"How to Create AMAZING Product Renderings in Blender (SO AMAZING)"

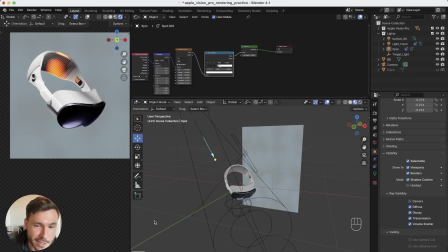(0:00)
So I just recreated this render here from Andre Lehem.
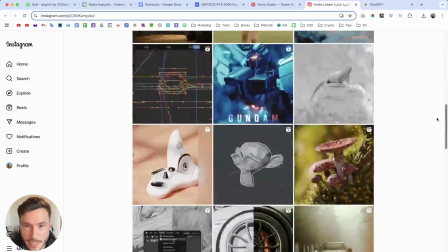(0:05)
So full credit goes to him, and he has this image here from this Apple Vision Pro.
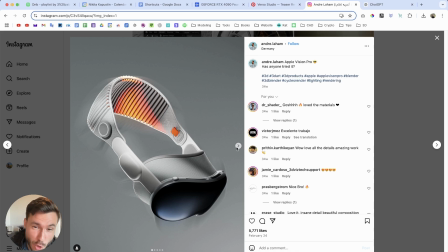(0:11)
And I don't know, this orange light catched me so brutally. This is such a beautiful lighting. I don't know what about you, but this is amazing. So shout out to him. And I try to recreate it as exact as possible.
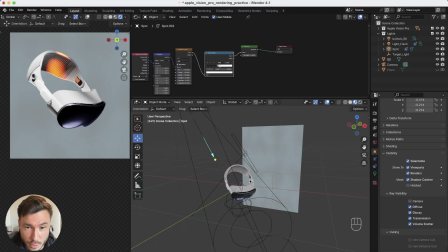(0:24)
And I just want to show you the scene breakdown,
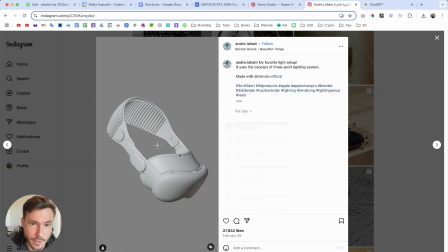(0:27)
because he also did a scene breakdown here on Instagram, and it took me a few hours.
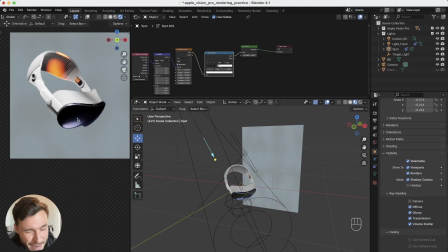(0:36)
It was much harder than I expected, and it's still not 100% exact, but I learned so much. So I just want to share with you how to achieve that.
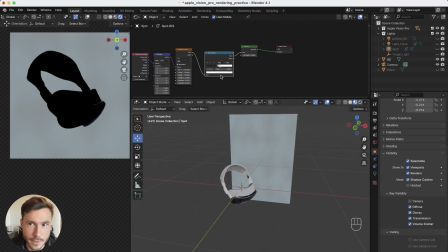(0:48)
So let's disable all of the light and just bring in some HDRI light or something, right?
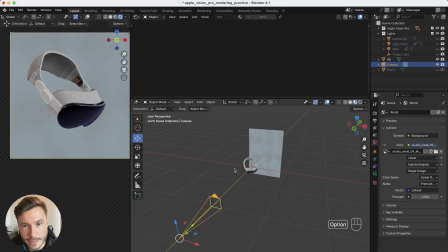(0:56)
So very simple scene setup. Oh, and yeah, by the way, this is the render.
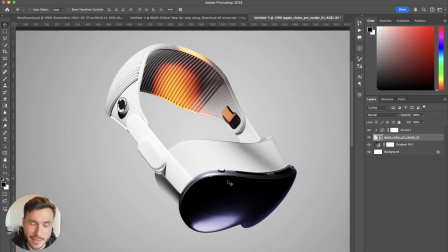(1:03)
I don't know, I really enjoy Blender. It's incredible, like what you can produce with that.
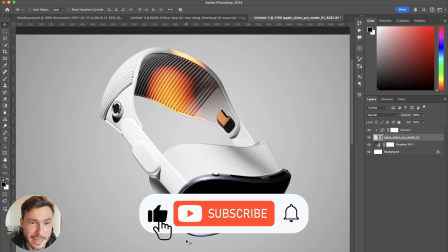(1:08)
So I really enjoy that. So leave a like and subscribe if you like that. So the scene setup is pretty simple.
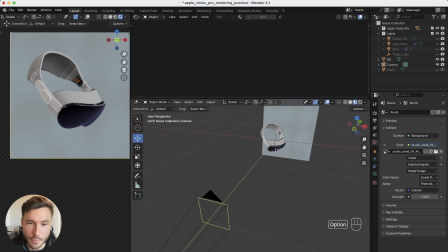(1:15)
So you just bring in your model, whatever you want. So Apple Vision Pro, and just here a camera, and the camera is 150 focal length, so it just looks nice and straight.
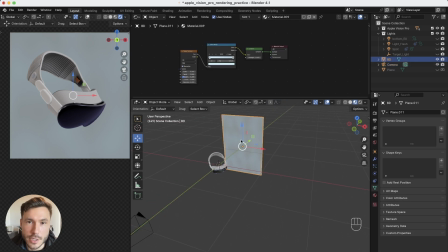(1:29)
And in the background, it's just a normal plate with an emission shader.
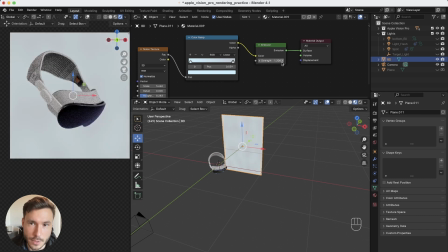(1:33)
So if you want, you can just play around with the strength of the background lighting.
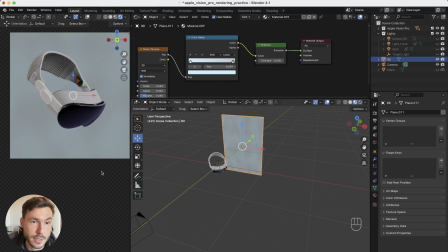(1:40)
So this is really cool. And then comes the magic part, bringing down the world light to 0, and then you start with the whole lighting.
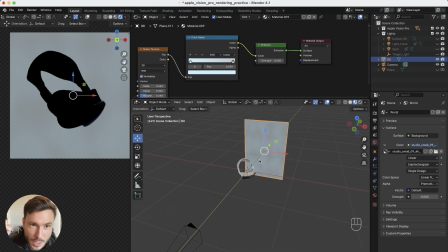(1:50)
So first of all, we just need a key light. So just something that illuminates most of our glasses.
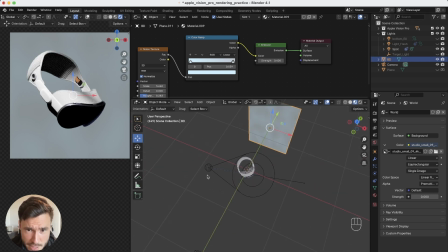(1:59)
And this is this light here. So you see it's just in front with an angle a little bit, and it's a spotlight. And also I really like to break up the light a little bit.
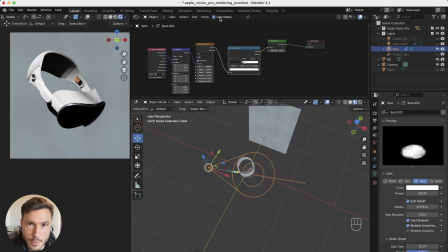(2:12)
So when you are here in the spotlight, you can go to your shader editor, and if you're in Cycles, you can use nodes, because otherwise it's just like that. But with use nodes, you can add your own nodes.
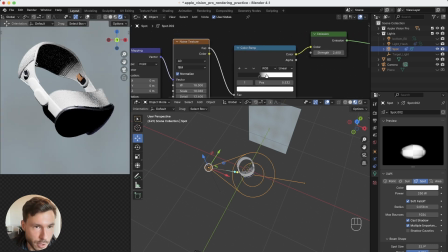(2:24)
And I have here a little noise texture, because if you exactly look at this lighting here, without the noise texture, you see it's just everywhere the same amount of light.
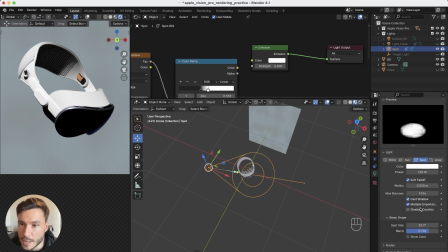(2:37)
So I mean, you have to play around with the spot size, right? So like how sharp you want it to have. But once you have something that you like, I just
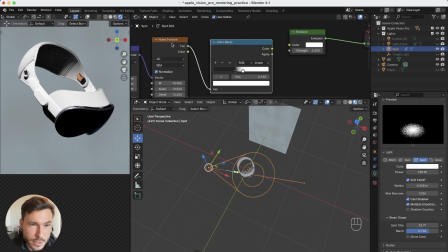(2:50)
like to add some noise or a gobo texture or something, just to bring a little bit of variation in. So I just have a very simple noise texture, and I just bring it here into color.
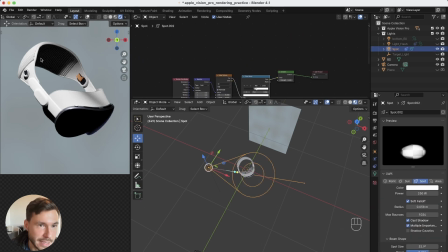(3:01)
And then you already see it's just here, it's a little bit darker. Here's a little bit of a darker spot, and it just brings a little bit more of an interesting feel to it.
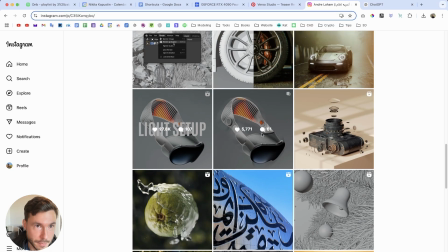(3:12)
So exactly the same as what's from Andre,
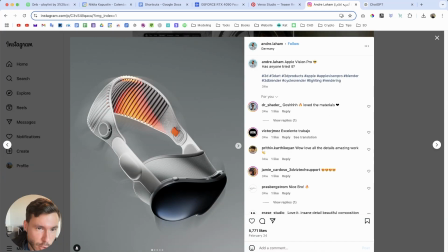(3:18)
that you see you have here some shadow, you have some light, also here you have some shadow and light, and yeah, his lighting is really perfect.
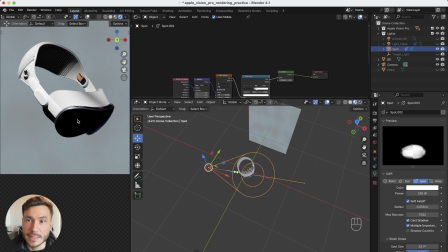(3:27)
I didn't got it so perfect, but yeah, so we have our main light, and then we have a lot of dark places and shadow, and also we don't have a reflection here on the glasses, so I just added a bottom fill light.
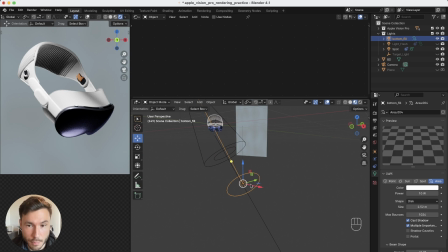(3:45)
So again, just this time an area light at the bottom with a circular shape and a little bit in the background,
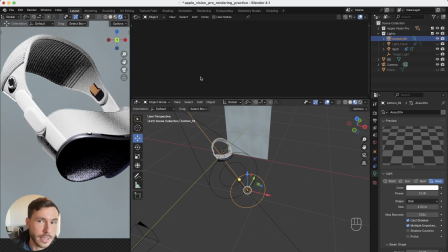(3:54)
because also again, if you zoom in, you see first of all it's just filling in the whole dark shadows, right?